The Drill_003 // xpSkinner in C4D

A little bit of work here. just kind of the standard just noise on it just just kind of roughing it up a little bit and and adding to that almost like
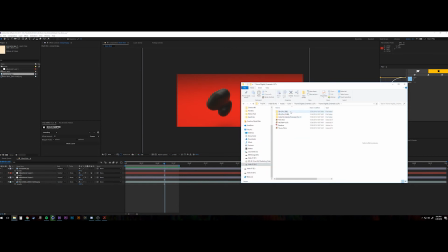4:08 claymation feel and uh here are some luts that i had purchased back on black friday and had not applied yet so there's
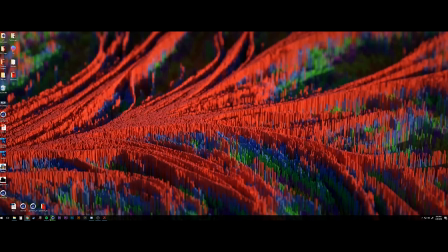4:16 a little preview of that thrown in there and once we got after effects open back up i just applied a look i liked i i'm
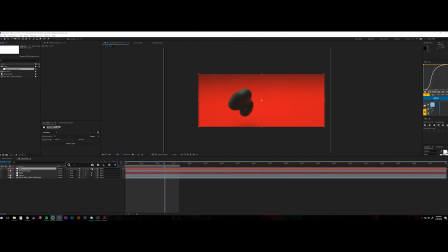4:24 using these from the triune film store and i think i went with um look from fantastic beasts and where you find them i believe that's the title of the movie and rendered out the the through the rest of my adjustment layers on this rendered this out and in just a
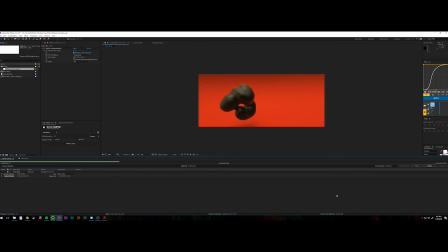4:40 moment you'll see how that kind of flickers together it's got that like stop-motion you kind of feel not what I was going for initially but I think it's a cool look in in its own and
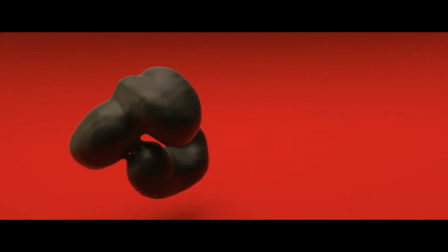4:53 there's the final render this is awesome because it's like like I said this is my first jumping off point
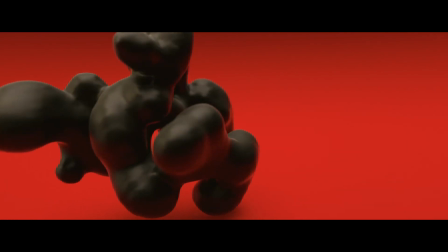4:58 with X particles there's so much in x particles that's left for me to explore
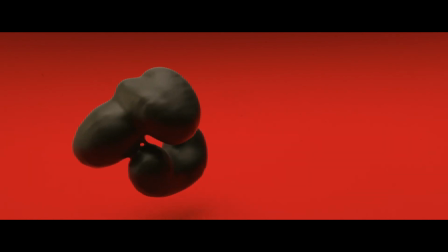5:03 also with this render i have rendered out different camera angles those will be
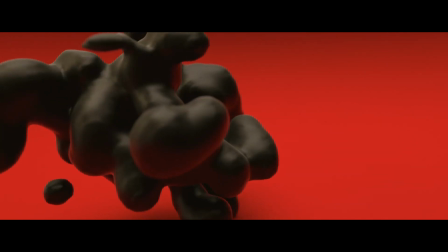5:08 posted to my instagram account so you can kind of get like little snippets over there as well but that's all for this week's episode thanks so much for
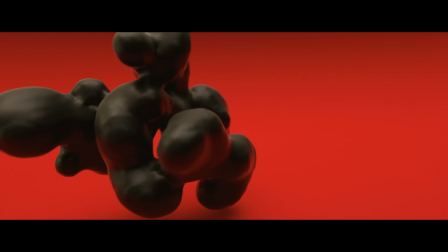5:16 watching once again you know how youtube works like share subscribe and comment down below you can follow me on instagram and twitch at jeremy walker
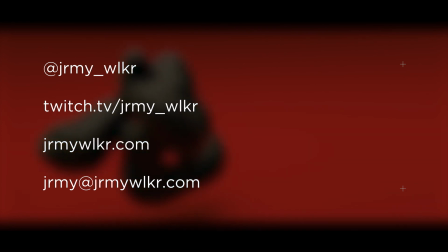5:24 that's j-r-m-y underscore w-l-k-r visit my website for updates or shoot me an email at jeremy at jeremywalker.com thanks again so much for watching and i can't wait to see you all next week on the drill